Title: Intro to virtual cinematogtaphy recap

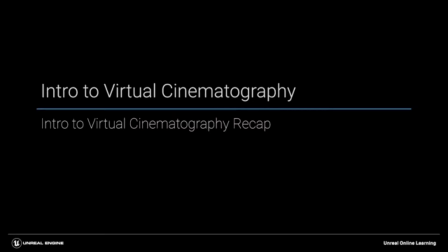0:01 Okay, guys, so we're at the final module here. We're almost done. We're just going to do a quick little recap on everything that we've done up to this point.
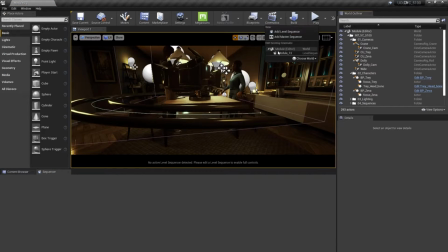0:09 So let's go ahead and load up module 13 sequence, and everything should be as we had it before.
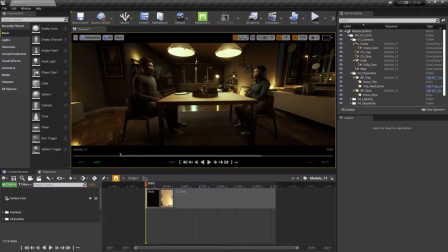0:15 So we're just going to do a little recap on everything that we've done. We've created our coverage for our scene. Right now we're just using 3 shots, really. We're using our wide. Let's click this camera right here, and we're going to be behind the wall once again.
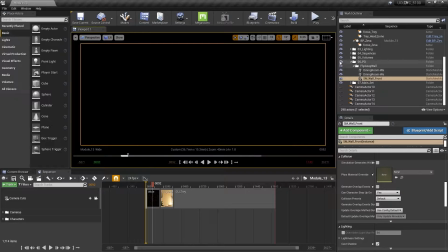0:31 Let's go ahead and click on that wall, mute that folder, and here we go.
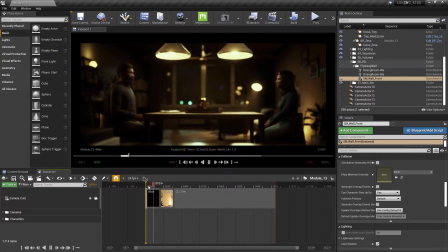0:36 So we have our wide shot, introducing the scene, the geography, the location, and the actors blocking.
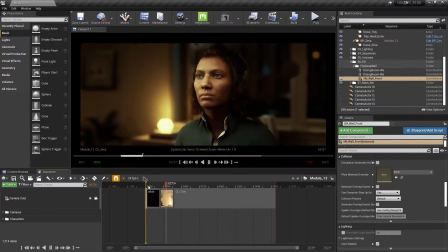0:43 And then we're going into a close-up of Ziva. And as you remember, we'll do the close-up of Trey as well.
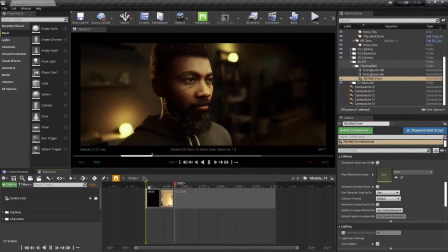0:50 Now, this is pretty minimal coverage at this point for a scene like this.
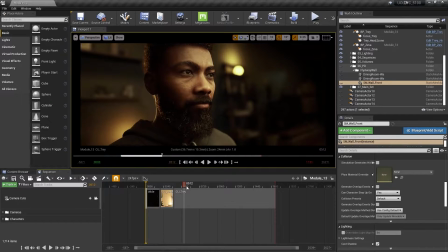0:53 Even if it was a long talking scene, this would be 3 shots isn't really a ton for a long scene. You would want to have more options in the editing room were you to shoot this. We did, of course, create our crane shot and our dolly shot, and those were more demos than anything that I would personally use in a scene like this.
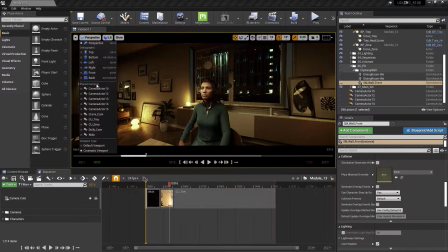1:13 We can take a look at those really quick. Let's pop out here. And maybe the crane cam might be the way to introduce the scene.
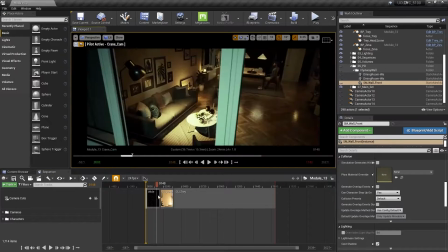1:20 And as we look at that here, click on this camera icon right there. We've looked at this shot before.
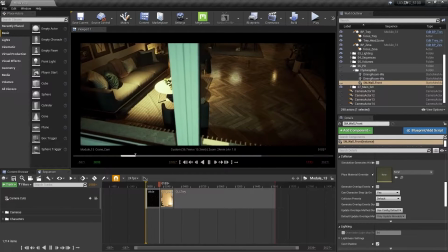1:27 There's interesting stuff going on, but again, it might be a little bit extravagant for a scene like this.
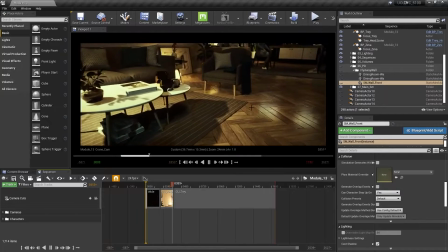1:33 It's still pretty cool to see how to use all this stuff, but I wouldn't use it for coverage of this scene necessarily.
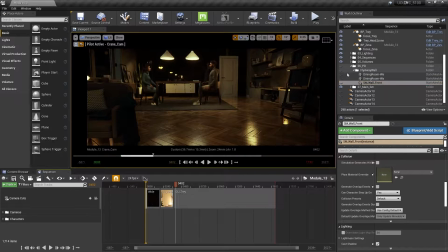1:40 And same with the dolly. Our wall back there is off right now. You can turn that on and off. And same for the dolly, right? So if we went to our dolly shot,
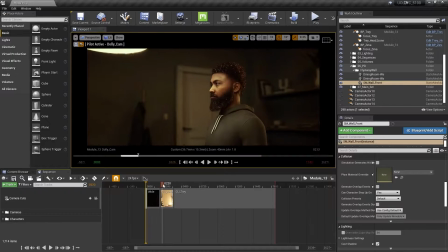1:49 it's a very extravagant Michael Bay 360 shot or 180 shot, and could be cool here and there.
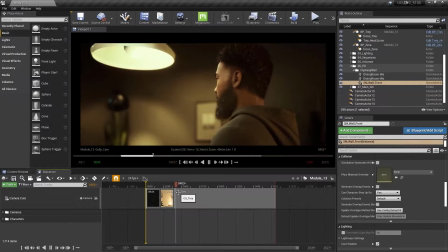1:57 I slowed it down a little bit for this module. Maybe this is a shot that we can cut to, as onto Trey.
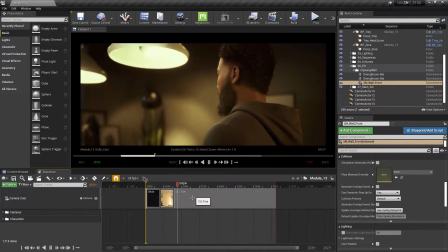2:05 That could potentially work, especially if it's a little bit more slowed down like this.
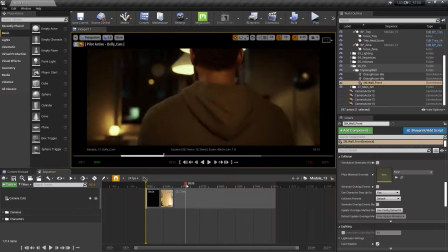2:09 And remember, we would want to turn off the lights for this shot if we did that. But the 3 usable shots we've created are great.
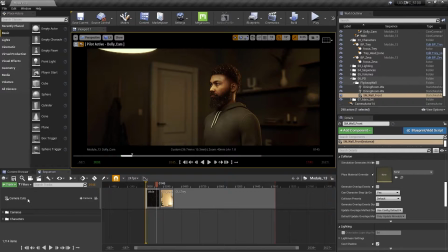2:18 What I'd like to do is, again, recap everything we've done and then maybe create a couple other shots like over the shoulders on our characters. And then we'll have 5 shots per se that we can use to cut to.
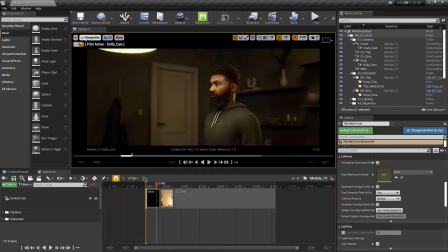2:32 So starting from the very top and from the very beginning of this module, we started with our close-up of Ziva.
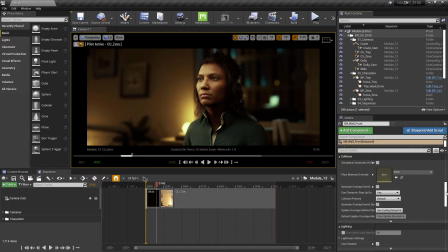2:38 And what did we do? We chose our camera and our aspect ratio.
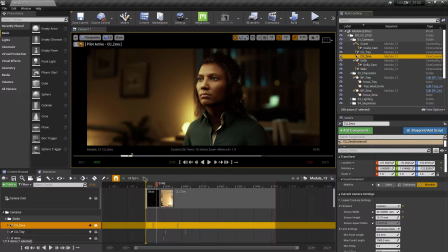2:44 And if we go to our close-up Ziva here, we can look at those things that we started way back on module 2, which was we chose the Alexa LF 240 aspect ratio sensor size,
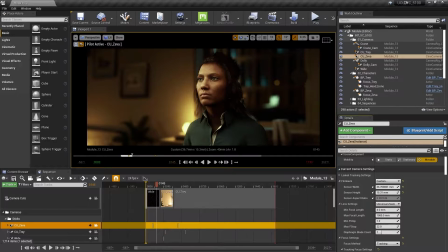2:58 right? So 36.7 by 15 by 31. And that gave us this nice widescreen, cinematic frame. And also a large sensor, which gives us nice shallow depth of field and makes it feel bigger.
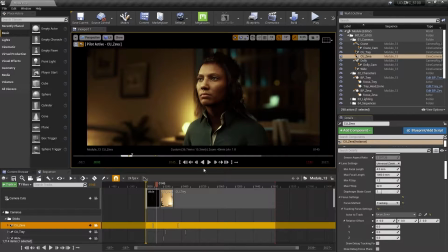3:13 Next up, we found our focal lengths, right? In this case, we used a 40 mil. Seems to be a pretty good lens for close-ups. And we found a nice close-up shot of Ziva here. And then on top of that, we found a really good wide-angle version on Trey.
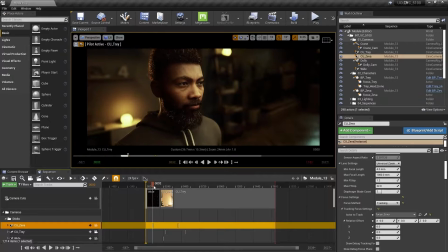3:31 Something a little bit different that we could experiment with focal length-wise. After that, we played with depth of field and aperture, and we set it to a pretty wide open setting, 1.8, so that we could have some nice shallow depth of field in the background.
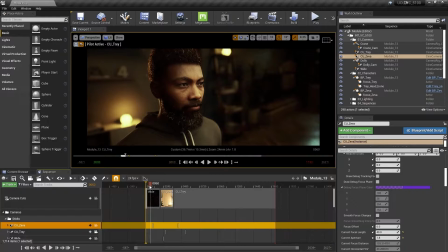3:48 And so that when we go to our wides, for example, up here, we also have,
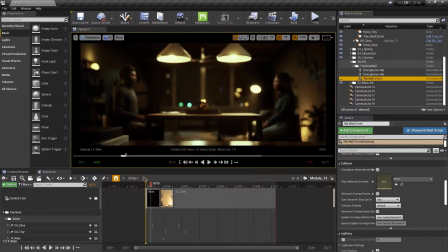3:53 I'm going to pull off the wall again, we have some nice bokehs and whatnot happening in the background. Okay, and after that, we laid the groundworks for camera placement.